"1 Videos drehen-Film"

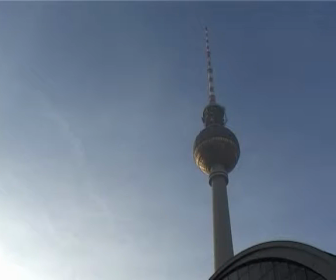Über die verschiedenen Perspektiven lässt sich der räumliche Eindruck verstärken und dem Bild mehr Tiefe geben.
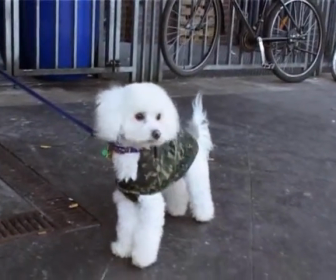Bei Aufnahmen von Tieren sollte man sich auch auf Augenhöhe mit ihnen begeben. Das bringt Nähe.
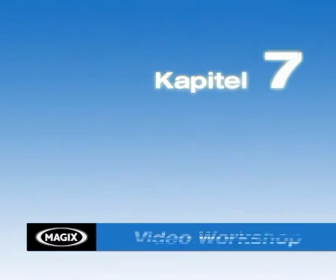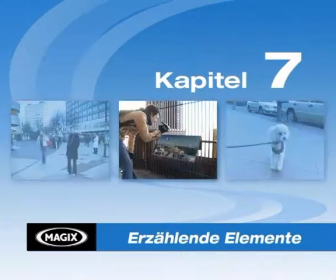Ein Film möchte etwas erzählen. Um eine Geschichte zu transportieren, braucht man verschiedene inhaltliche Elemente, die die Geschichte unterstützen.
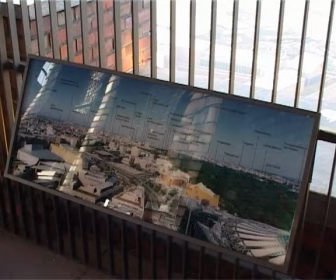Um dem gesamten Film einen Rahmen zu geben, sollte man ein Eingangsbild und ein Ausgangsbild drehen.
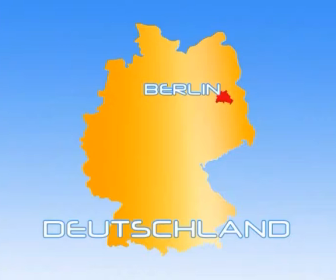Das Einstiegsbild enthält erste Informationen.
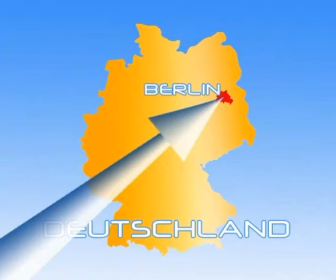Es bietet sich an, auf einer Karte die Lage des Ortes zu zeigen oder in einer totalen Einstellung einen Überblick des Geschehens zu geben.
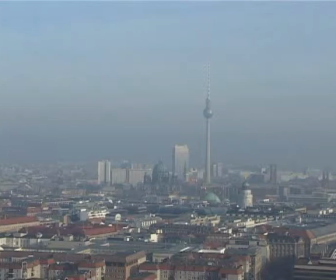Das Einstiegsbild ermöglicht dem Zuschauer, sich auf den Film einzulassen. Für das Endbild kann man ähnlich vorgehen.
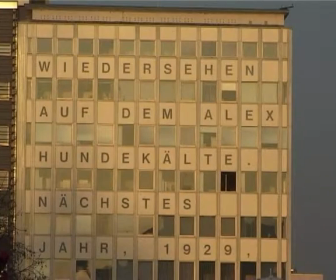Filmen Sie eine abschließende Totale. Ein Rückzoom verdeutlicht, dass man sich verabschiedet.
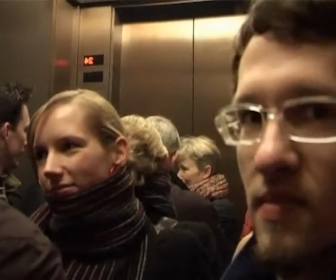Auch für den Hauptteil des Films ist es wichtig, Bilder zu filmen, die eine Aussage haben.
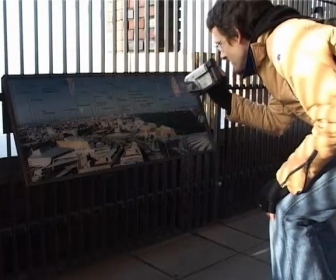Sammeln Sie zum Beispiel Bilder, die Informationen über den Ort geben. Besonders beliebt sind Kommentare.
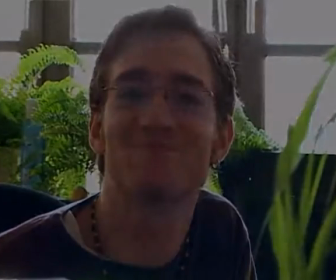Straßen- und Ortsschilder bieten die Möglichkeit der Orientierung.
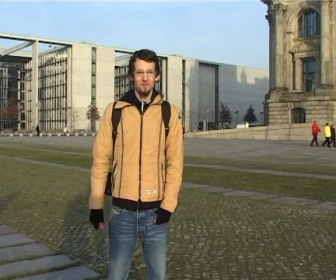Um das Publikum an einen Film zu binden, muss man Nähe zum Zuschauer herstellen.
Ich bin in Berlin.
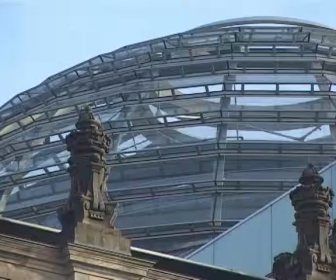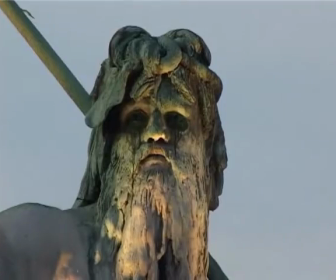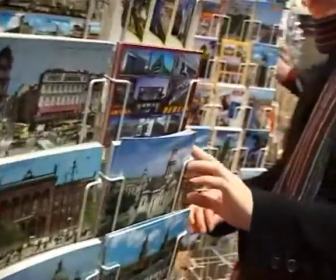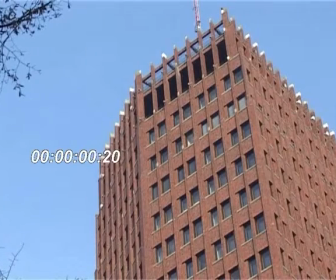zu sehen ist, desto kürzer kann sie sein. Man sollte trotzdem mindestens sieben Sekunden pro Einstellung filmen.
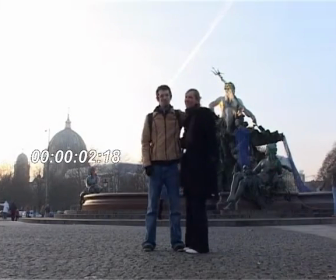Im Schnitt kann dann gekürzt werden.
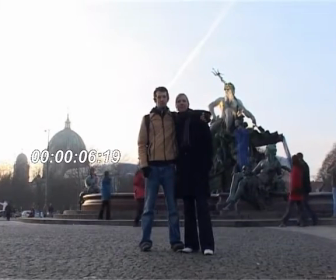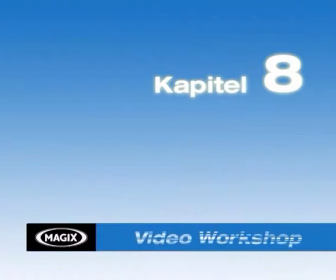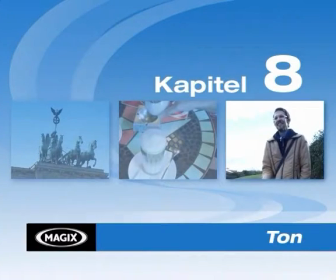Kapitel 8. Der Ton beim Film. Achten Sie auf gute Tonqualität.
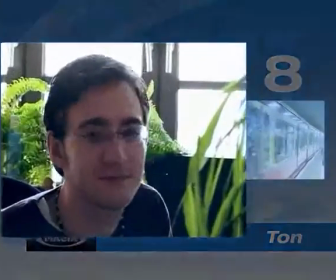Der Ton macht Ihre Bilder lebendiger. Es ist schwer in der Nachbearbeitung zu synchronisieren oder Störgeräusche zu entfernen.
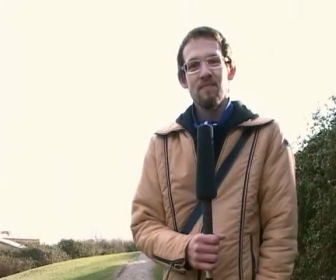Besonders bei Kommentaren ist der Ton wichtig.
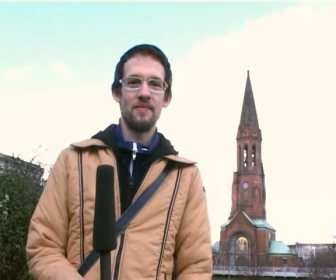Sollte es zu laut sein, muss man einen ruhigeren Ort suchen.
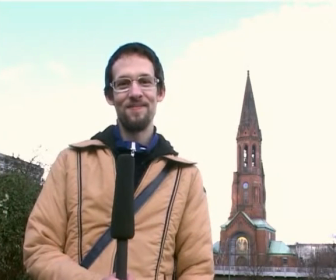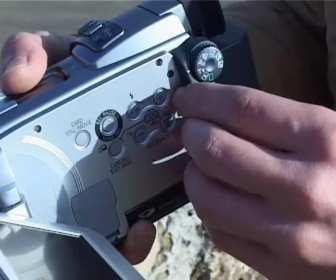Nutzen Sie auch die technischen Möglichkeiten, um den Ton zu verbessern.
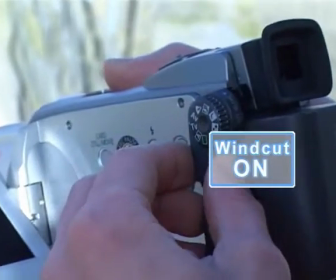Viele Kameras bieten die Einstellung Windschutz, um das Windstörgeräusch bei Außenaufnahmen zu minimieren.
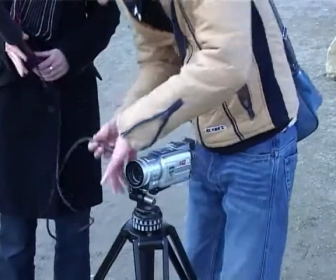Besonders gute Aufnahmen erhalten Sie über den Anschluss eines externen Mikrofons.
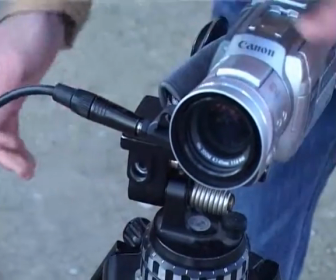Für den späteren Schnitt sollten Sie extra Tonaufnahmen sammeln, die die Atmosphäre des Ortes wiedergeben.
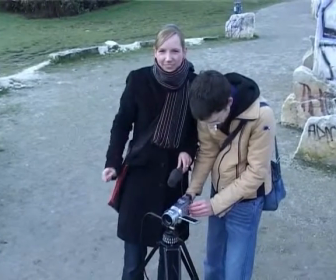Achten Sie darauf, während der Aufnahme nichts zu sprechen.
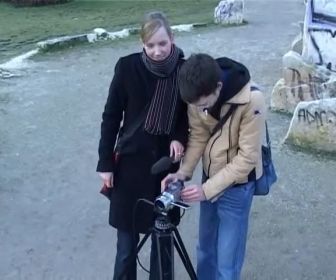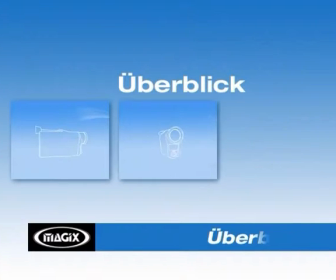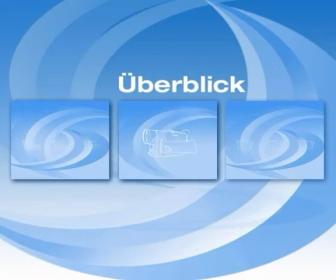Verschaffen Sie sich noch einmal einen Überblick über die wichtigsten Tipps für gute Videoaufnahmen.
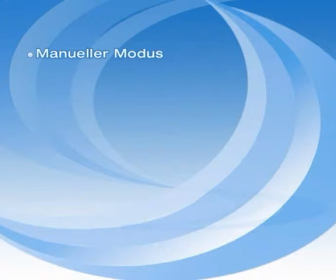Bevor Sie mit dem Film beginnen, sollten Sie die Kamera in den manuellen Modus schalten. Stellen Sie den Weißabgleich und die Schärfe auf das Motiv ein.
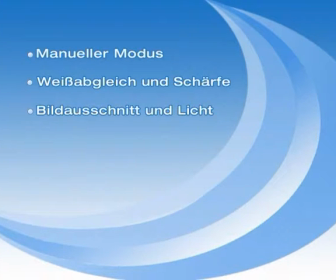Wählen Sie einen interessanten Bildausschnitt und achten Sie auf schönes Licht. Nehmen Sie Ihr Motiv in verschiedenen Einstellungsgrößen und Perspektiven auf. Denken Sie an den späteren Schnitt und sammeln Sie genügend Filmmaterial für die Nachbearbeitung.